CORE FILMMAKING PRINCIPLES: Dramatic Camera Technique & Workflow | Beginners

To begin with, a mid-shot where you see the head and the body. There are various other technical terms. These are divided up, whether you see the body and the feet. You can go into more detail in other videos in that. But a basic mid-shot where you see the head and some of the body gives quite a neutral aspect. It's a position where we would normally talk to each other, standing, say, a metre apart. The closer in you get, the more intense it gets, obviously.
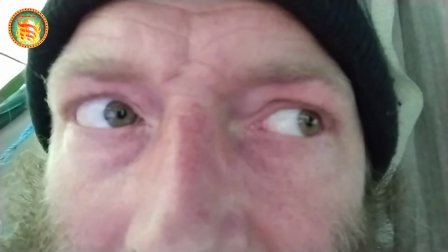[4:39]
If you come right in, you can then get a lot of emotion in that shot. You can see the eyes, or you might just see a shaking hand. Shots of that sort illustrate precise details of emotion, and can give a lot of intensity. Conversely, a long shot, obviously you see a lot of the setting, and that gives a much more relaxed, observing feel, like you're on the outside observing. You can use that.
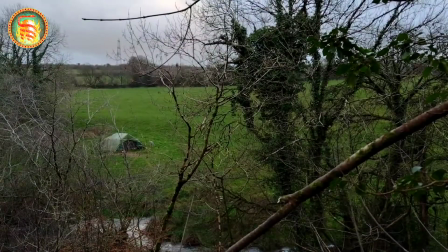[5:15]
Sometimes it's used in films.
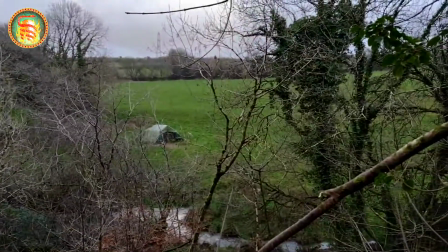[5:16]
If you'll see it in a spy film, if you don't know who's observing, if the camera's slightly behind a tree, you can be watching someone from a distance.
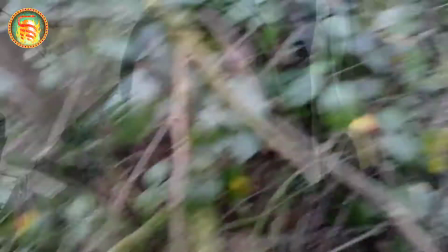[5:25]
It gives an entirely different feel. Ooh, it's getting stormy.
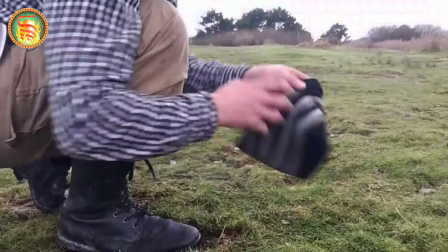[5:31]
Another aspect with a long shot is if you go from a really close-up shot to a long shot suddenly,
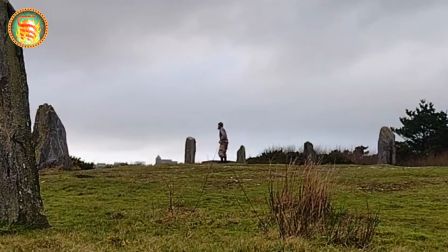[5:39]
you can make a character look very small in a great big world. The distance between your character, the protagonist, and the camera, you can use that creatively and combine them.
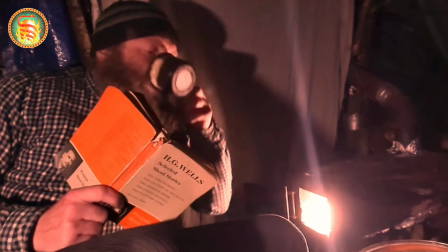[5:50]
If you go from a mid-shot, a neutral shot, and zoom in, as you might see in some of my recent videos,
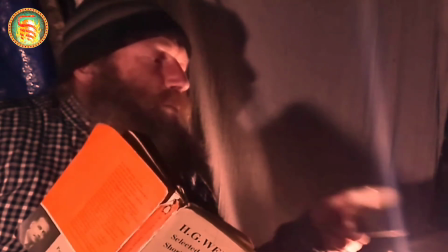[5:56]
you escalate the energy, build it, and create immediate impact and tension.
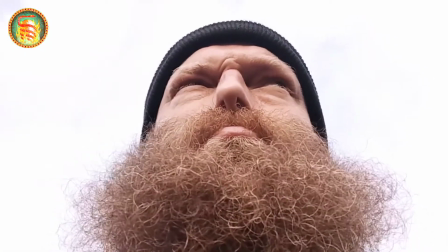[6:03]
Conversely, if you're close in to the protagonist and you zoom out or widen the angle,
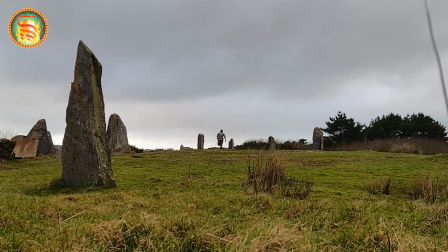[6:11]
you can suddenly take in the scene, and the viewer is put in the position again of the character, his attention going from inside looking out. If you're working on your own, you can cheat, and instead of having somebody moving the camera closer to you, you can simply move closer to the camera. If you've got the white sky behind you, for example,
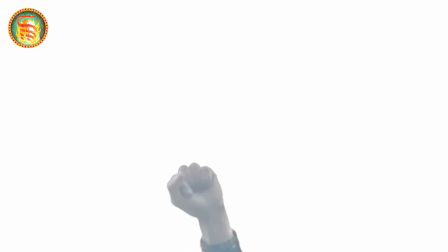[6:35]
you can cheat it so you don't realise it's the character moving and not the camera.
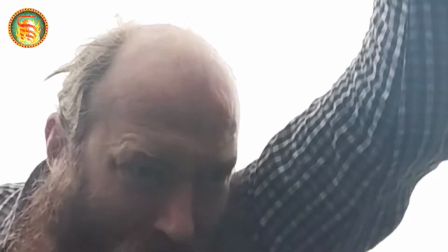[6:41]
There are some tricks I've been using recently with that, where instead of using tracking shots, for example, I've just been running on the spot in front of the camera. The height of the camera has a hugely powerful effect on the way we perceive the protagonist or the character. It affects a primal part of our minds. As humans, we're used to dealing with height like that. With children, for example, I am now in a dominant position over you.
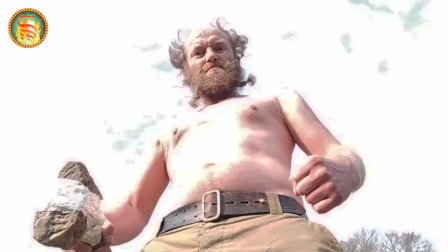[7:10]
You feel like a child, like a little person. Whereas if you are looking at me from up there, I look submissive, and I'd have a great deal of difficulty intimidating you from this position. Down here, I could tower over you, or take on a heroic form.
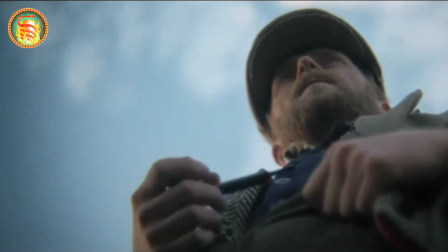[7:30]
At least I can make an effort to.
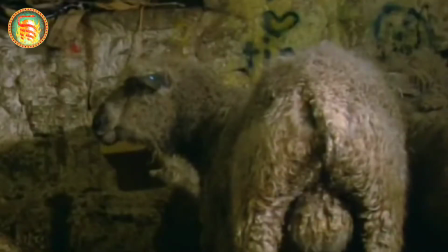[7:34]
To find a neutral aspect, being on the same eye line as somebody, we are now talking as equals.
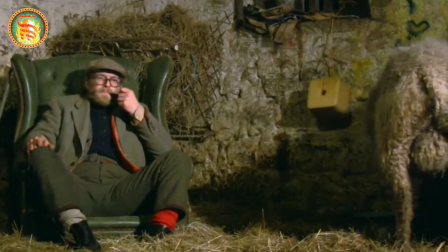[7:42]
Isn't that nice?
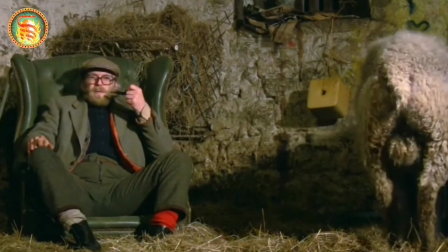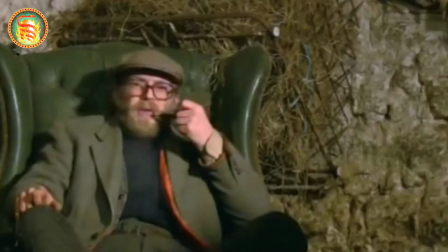[7:49] Tut tut tut, Jesse. Don't go there, brother.
So, one note with those things. Those devices, you don't have to use them continually. But if you introduce a character in that way, you can immediately tell the viewer their status. That's the term which is generally used in the performing arts and everywhere else.